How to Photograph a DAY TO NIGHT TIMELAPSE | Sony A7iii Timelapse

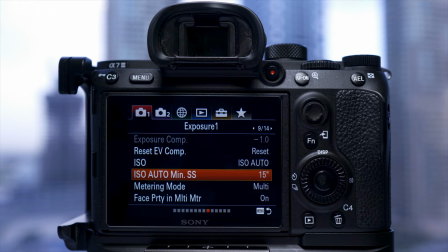8:12 The first change I'll make is with auto ISO minimum shutter speed.
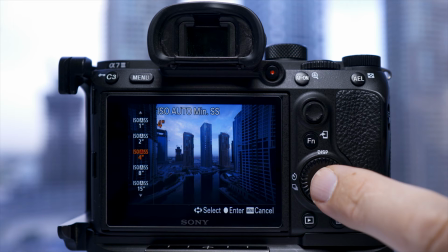8:16 I'll change this to four seconds so the shutter speed will not get any longer than 4 seconds.
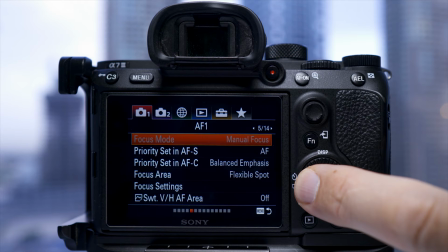8:22 Next go to tab 1 4 of 14 and select interval shoot function. All we need to change here is the shoot interval priority on. With this setting on what happens is the interval will take priority. This means you'll have a constant time lapse and it won't speed up throughout the time lapse as the exposure time increases.
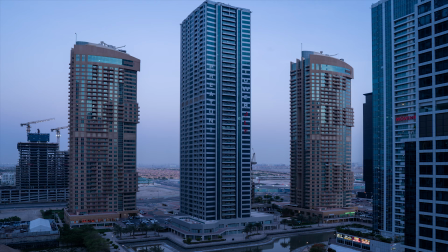8:43 Then I'll start the sequence and this was the result with these new settings.
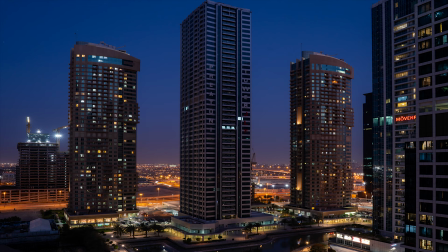8:47 As you can see the cars along the road to the left bottom hand side speed up however the transition in the sky from day to night stays consistent
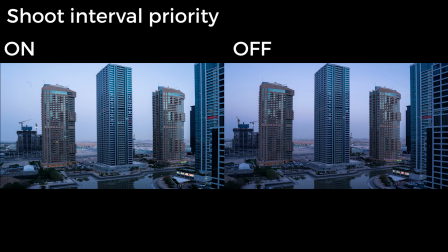8:55 whereas in the first time lapse it speeds up and to show you this here are the two time lapses side by side so you can
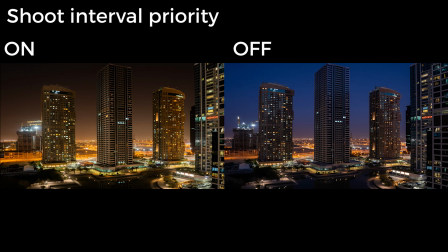9:03 see what i mean it is a subtle difference but it does look different after doing these two
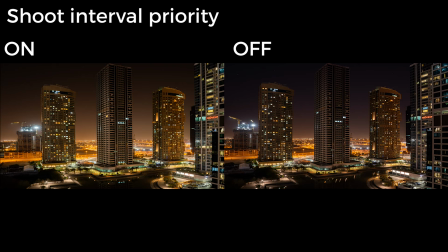9:10 i did a further three time lapses with a three second interval a six second interval and a 10 second interval.
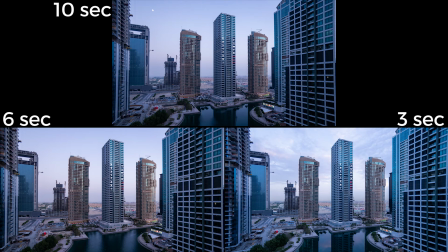9:17 If you look at these side by side you can really see the difference the interval makes.
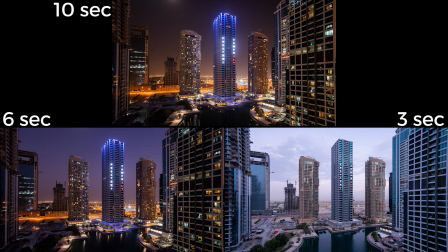9:22 The shorter the interval the longer the time lapse. The longer the interval the shorter and the quicker the time lapse and the quicker the movement in your shot.
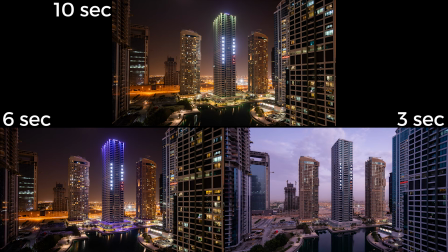9:31 One annoying thing with this view off my balcony is the lights at the top of this tower.
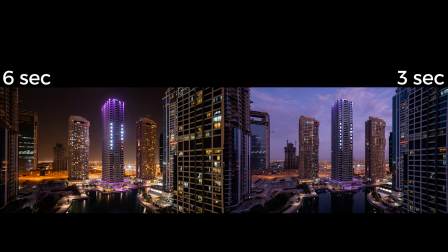9:37 They switch between a dark blue to a purple a bright red and a yellow
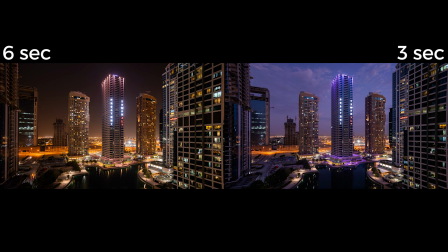9:41 and they keep rotating and that's why you'll see this flicker when it gets dark.
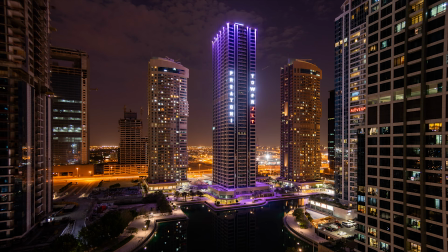9:46 That has nothing to do with the aperture changing, that has to do with the LED lights having different brightnesses on the top of this building. Again, depending on where you are on the planet, these different interval times will change the look of your time lapse.
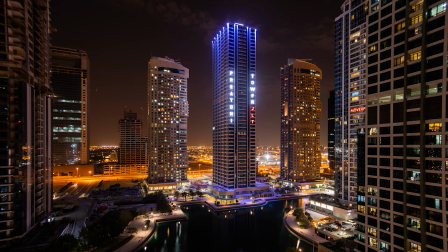10:01 Just realize that the further away from the equator you are, the longer the interval has to be to give the same amount of time from day to night. And this comes down to experimentation. I do prefer the constant speed of the timelapse, so I'm going to use the second set of settings.
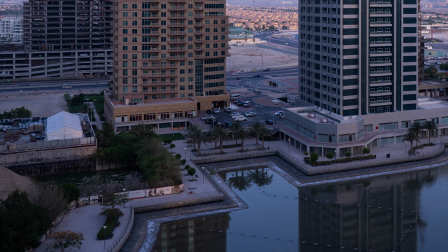10:19 The only downside is if you've got anything moving quite fast in the frame, earlier on when there's a lot of light about, you'll get this staccato look. This isn't great when it comes to water movement or people moving through the shot, but this is one of the downsides in shooting a day to night timelapse. I'd normally use an ND filter so I could follow the 180 degree shutter rule.
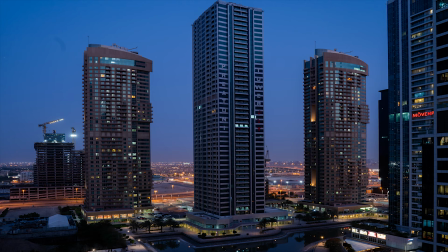10:41 However, because I'm shooting and the exposure is changing so much, if you use an ND filter, as it gets to the night time,
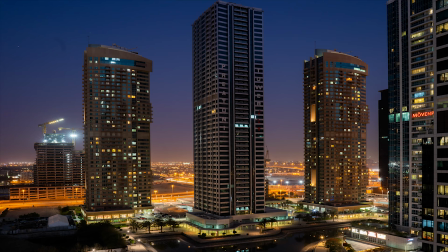10:49 your exposure times will be so long, the ND filter will cut out so much light that you'd have to bump the ISO up so much to get a good exposure when it's dark. Also, I'm editing this video at the moment, and while I was doing this, I came up with an idea, and it means you guys getting involved, if you like. What I'd like to do is get time lapses from different parts of the world from, say, around the equator right through to as far north or as far south as possible. Then I can make a video showing you the differences when you're in a different part of the planet. So if you'd like the chance for your time lapse to be shown on my channel, let me know where you are in the world, what camera you have, as well as sending me your email address. Then in following the settings I've given you today, go out and make a day-to-night time lapse and I will send you a link to send these files through to. Then we can really see the difference compared to which part of the planet that you're on and where you are and how the sun is coming through that shot. It'll be great to see what you guys can produce and what amazing locations you can find. Just make sure you're in a safe place as you'll have to be there for quite a few hours. Now the examples I've used in this video are mostly of cityscapes and so the city lights help control the exposure.